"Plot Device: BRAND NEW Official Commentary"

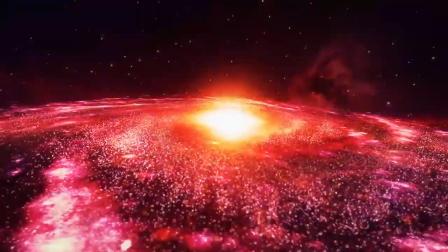0:06 welcome to the Plot Device re-release 5-year anniversary commentary.
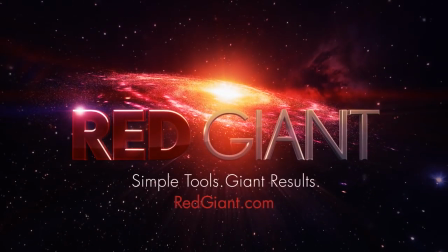0:11 It took us 5 years to do this commentary. Yeah, I'm Seth Worley. I'm the writer, co-writer and director of Plot Device.
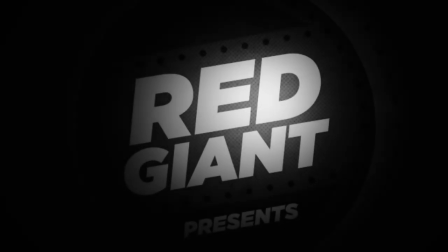0:16 I'm here with... I'm Neil Hoppe. I'm the producer. I'm Ben Worley. I'm the main character and the composer.
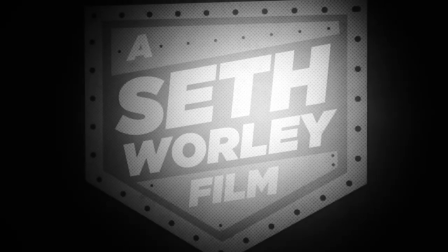0:22 This character is based on you and played by another actor. Yes, Zac Efron. Exactly. Yeah.
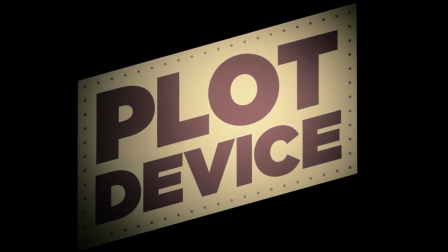0:27 Or Shia LaBeouf. Shia LaBeouf portrayed you accurately. Betrayed me. Well, the character's name is Ben.
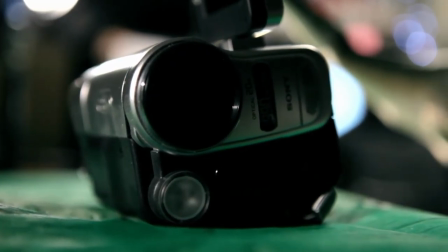0:32 That's true, because we're so creative. Because of your incredible script. Oh, we're going to be those annoying guys who pause the movie and talk about it.
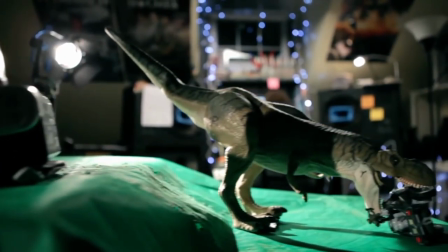0:38 Yes. So if you're related to us in any way... You're the only ones listening to it. Do you do this when friends come to... Okay, when friends come to my house... Make them watch my old videos? Of course. I make them watch yours.
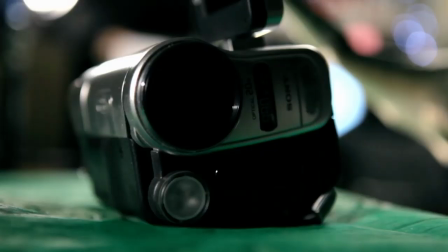0:48 I go and video people's old films. All right, this first shot, man, there's just so many really boring things to share.
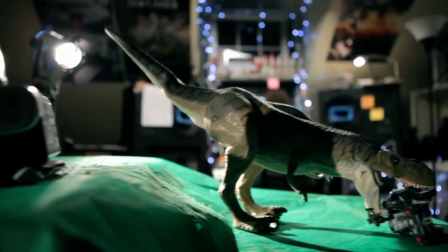0:53 This first shot, we did this prologue way after the original shoot, like 3 months after. That room was not clean. It was filled with stuff, mm-hmm. and we were crammed up in there. What's great about this is that we could light the scene with the lights in frame, as you see the airy light right there, because the idea is this Ben was a filmmaker.
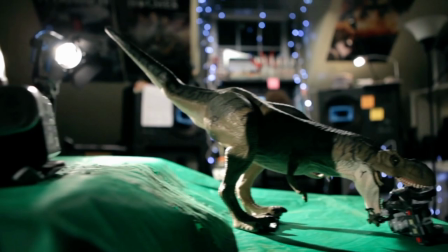1:12 We wanted to establish that right off the bat, that you were a filmmaker in an interesting way without it being too cliche. This is on a slider, pretty cheap. Sliders were fairly new things at the time. They were being democratized into things, and we got one, and this one was... like a 2-foot slider, 3-foot slider.
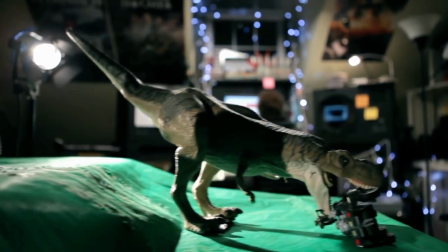1:29 And I hate sliders, and I've said this in public before, because they look like... They just get you shots that look like they're going back and forth 2 feet.
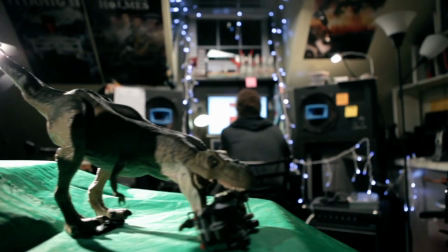1:35 Yeah, like you don't have a dolly. Yeah, they just look like you don't have a dolly. And this one specifically mounted on a tripod, but when it got toward the end, the thing would bend and lean.
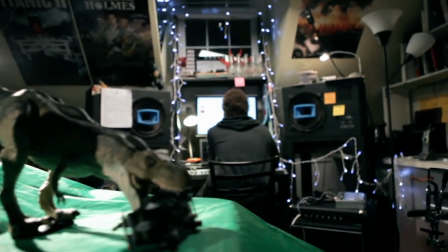1:44 So the front and end of this shot are actually Dutch, slightly. Is that a light?
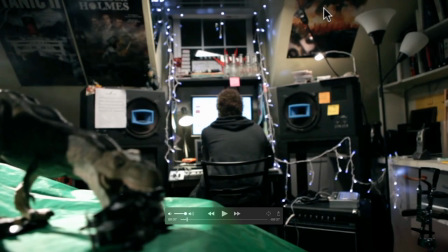1:49 Right there, light plug that's above me? Yeah, probably. That's totally a cord. Yeah. Well, and we could do that because you're a filmmaker.
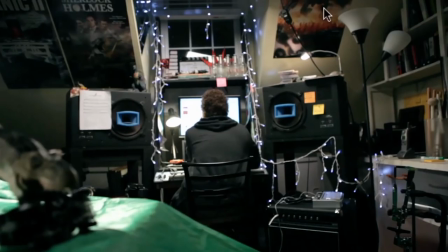1:56 Because I'm a filmmaker and I light my desk with that. Well, now, these posters in the background also, back here, were, we wanted to fill your, you know, space with posters to show you're obsessed with movies.
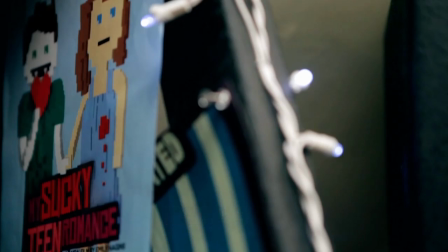2:06 And we couldn't get copyrighted things. We are in one of the first displays of the amazing magic of the internet that Aaron harnessed. Put out a tweet through Red Giant's Twitter account asking for posters, and like customers and fans of ours sent a bunch of posters we with permission to use.
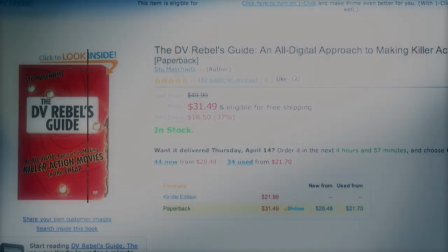2:22 The Neighbor Rebels Guide is Stu Mashowitz's book. It's amazing. It's still relevant today. It was Aaron's idea. I don't remember what the original version was.
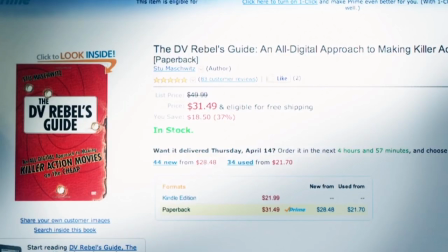2:30 It was that he found the Plot Device online somehow, and Aaron was saying, what if it was a customer's also bought thing, and it was on DB Rebels Guide. And Aaron had the guts to like give us his idea and go do it before ever getting approval from Stu. And Stu is a very... didn't know that. Yeah.
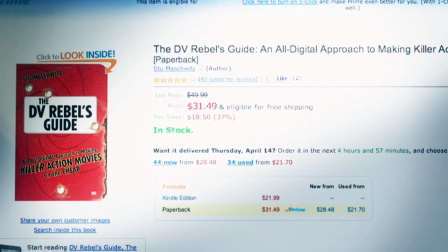2:46 And Stu is one of those guys who, if he doesn't like something, he has no reason to not tell you. When he finally saw the film, he not only approved of it, he loved it, which was one of the biggest compliments ever, because there was pretty much nothing we could do about it at that point with the DV Rebel guy.
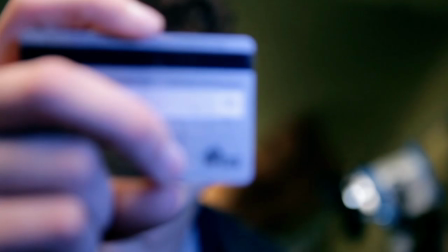3:01 Yeah, too late. That's your credit card, Neil. That's my work credit card.
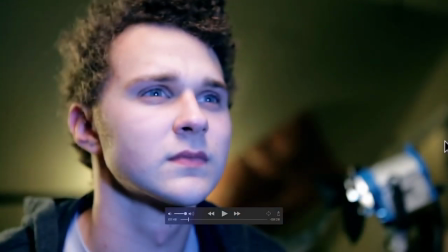3:06 This is Neil's credit card. We just volunteered Neil's card to be used. Let's be honest, I get volunteered for everything.
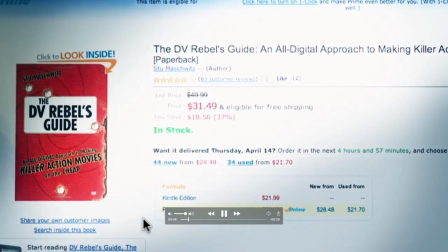3:12 Yeah, everything. Especially... you know, opening yourself up to identity theft. Look at the way he's holding it.
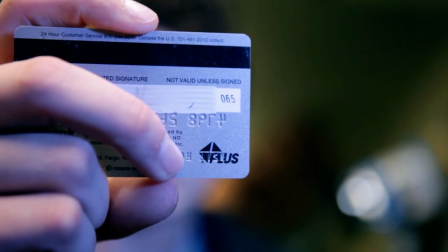3:18 He's strategically trying to cover. We have your fingers in a way. This was very strategic. You holding your fingers in a way that didn't look like you were trying to cover up all information. Right. But to at least cover up Neil's signature, the majority of his numbers. We're not covering up the security code on the back. This card is no longer valid, everybody. Let's be clear about that. Did anything ever happen?
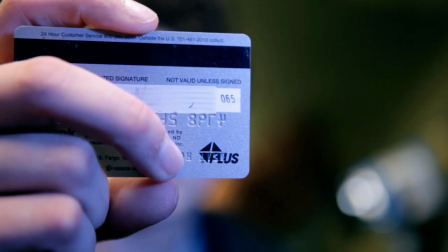3:37 No, it never got stolen. You were one of the ones. There were some up there, I remember, who got their stolen, and all that was purchased with them was Warcraft points or Warcraft cards. That was Matt Hale's card, I think. That was Matt Hale's card. Yeah. But Matt just was... It was Matt. Buying Warcraft.
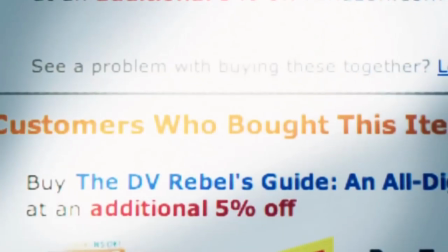3:55 You always said, Seth, this is your favorite of my music because it was subtle. It was...
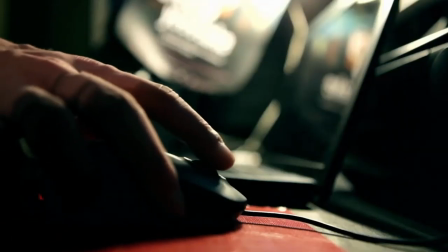3:59 Well, because this movie's full of, like, bombastic stuff and everything adventure now and prior. You know, done all this Giacchino-y bombastic stuff.
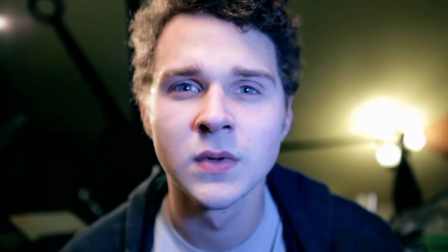4:05 And I loved... This was so subtle and it felt like a scene from The Incredibles. Mm. Like, it was just...
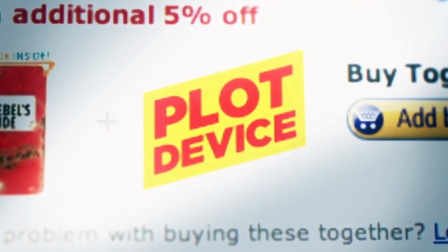4:10 You're doing... You weren't being show-offy, but you were doing really interesting stuff.